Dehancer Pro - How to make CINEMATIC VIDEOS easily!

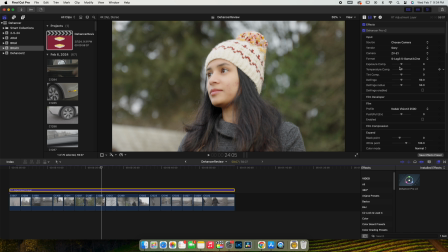For example, this footage is pretty bright, so I'm gonna bring down the exposure a bit.
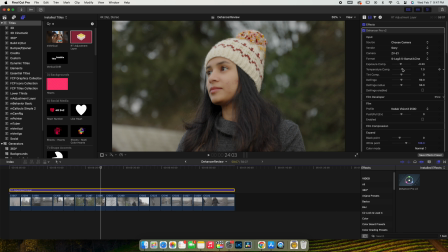There, nice. I'm also gonna warm the image a bit since it was shot on golden hour to give that feel, just a little bit. Other basic settings looks good. The film section. This is the crux of the grading. First enable it, and now you can pick a film stock you like from the profile list.
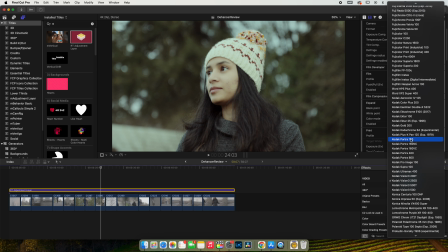Each profile here emulates a specific film stock for that cinematic look. I'll tell you a few of my favorites. The Kodak Portra 400 gives a dreamy but contrasty look. The Fuji Color C200 for a warm tone. Fuji Natura 1600 similar to Portra 400 a little. Kodak Vision 3 50D for a nice low contrast look. In fact, the Kodak Vision series film was used on a lot of famous Hollywood movies like Oppenheimer.
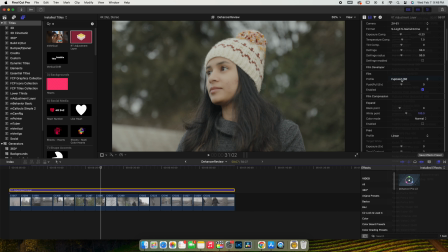I'm gonna go with the Fuji Color 100 for this project. I like that dreamy, low contrast look. You can already see the difference it made to the video before and after. It looks a lot better. You can explore what mood and film profile works best for your footage. A film stock behaves differently with the exposure you give it.
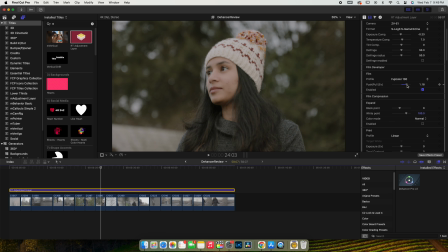Similarly, there is a push-pull slider for film profile which will affect how film stock behaves with more or less light. I'm gonna tweak this a little bit. There. Next, another important setting in my opinion, the film compression section.
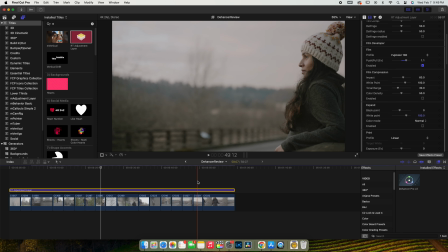Modern cameras have high dynamic range for deep blacks and high contrast.
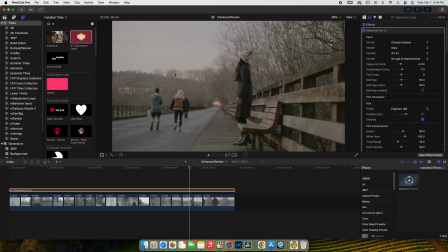Films and movies don't have high contrast look, but using this film compression, you can bring back that cinematic look. Let me show you what I mean by enabling this. You see, highlights in the sky are brought down and now it's becoming to look more cinematic. You can play with the white point, tonal range, etc.
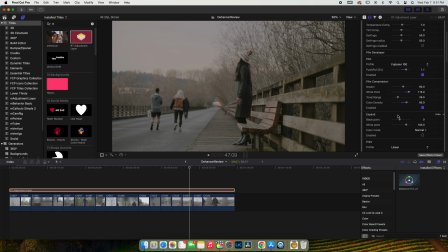The expand section works to bring some contrast into the footage if you like. But in this case, since I'm going for a low contrast look, I'm gonna skip this part.
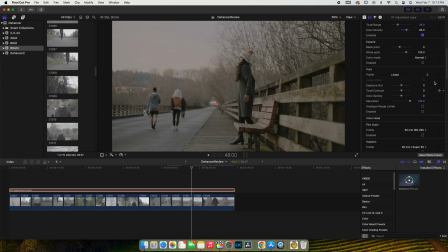Okay, next is print. When a film gets printed finally, the stock where you print to also makes some changes to your footage. This is to emulate that printing of the film stock. I like that Kodak Endura glossy paper print, and I'm gonna enable analog range limiter which will do a little bit more compression.
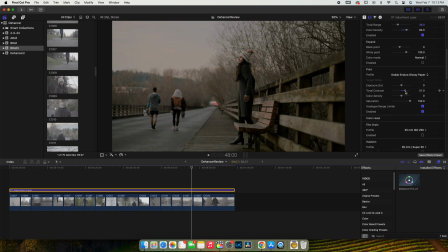I'm also giving a slight bit of tonal contrast here. Next, color head. This is again a film based concept, but this can be used to grade using CMY color shaft. My footage is slightly on the greener side, and to bring some warmth to it, I'm gonna enable gang which will pull all the sliders at once, and then I'm gonna bring some warmth.
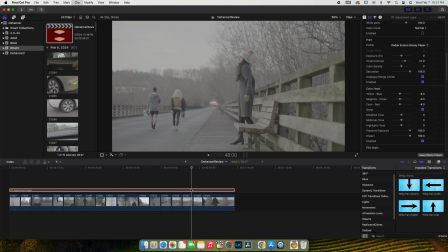Already looks great, isn't it? You can see the difference before and after here. It's almost done, but some final touches.
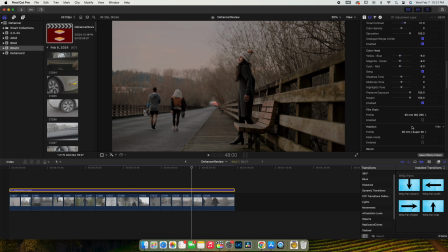I'm gonna give some very little film grain. Default is very high. I'll choose custom, reduce the intensity, and give some grain mainly in the shadows alone. Halation is that yellow-orange light bleed that happens in the highlights. I'll show you in this footage.
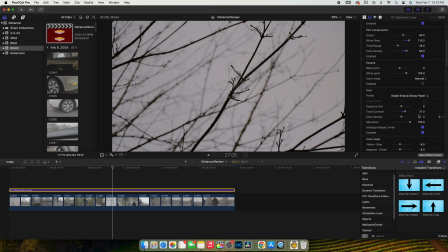This works out nicely since it's a golden hour image, giving that extra punch of orange and red.
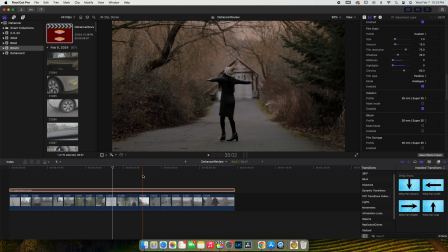I'll add some bloom as well, which will give that soft look in the highlight areas.
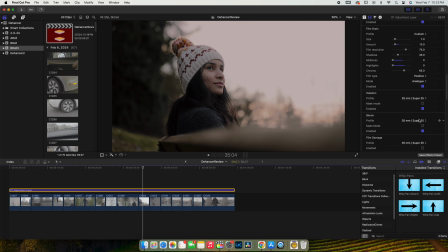You can customize it again to your liking by choosing different profiles. I'm gonna skip adding film damage, film breadth, and gate weave for my footage. These simulate those old film looks. I'm not really going for that old school look, so I'm gonna skip these. Finally, I'm gonna add a very little vignette to bring the focus more into the subject.
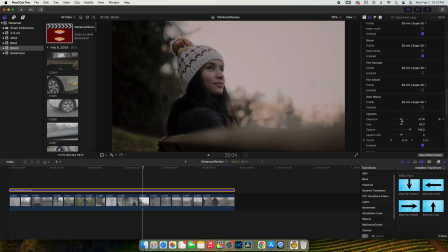There you have it. This is my final grade using only Dehancer plugin.
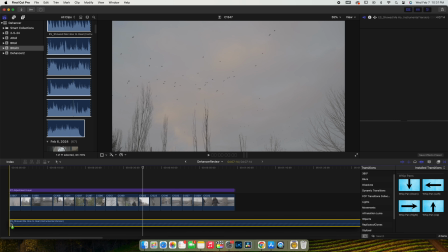To make it a little bit more cinematic, I'm gonna add some music, and then as a final touch, I'm also gonna add some letterbox cropping on top and bottom.
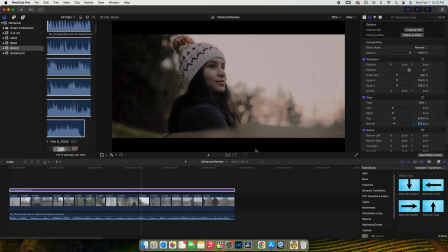How does it look? All these took less than 10 minutes for me to get the final look. Given the quality of the output and the time I spent, I think Dehancer is one amazing tool which will take away a lot of work with a few simple clicks. But there are some issues with this plugin as well which you should know before jumping in. This is a paid plugin and it's not cheap.
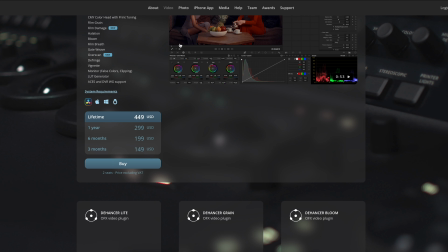This costs $450. This is not at all cheap.
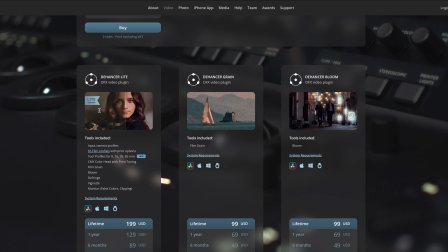There are some variants of Dehancer with a little less feature set, like the Dehancer Lite, which costs $200.
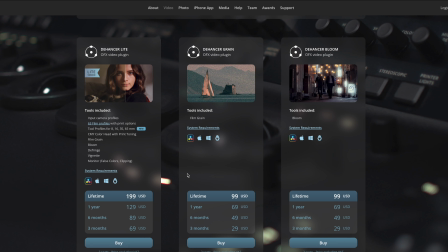The Dehancer Pro version contains a lot of features which you may not need a lot, like the film breadth, gate weave in my case.
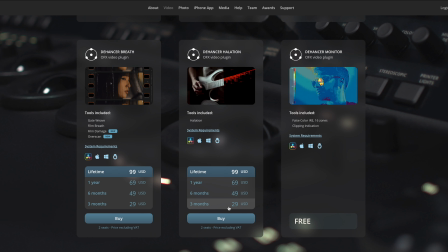In that case, the Lite version is a better option.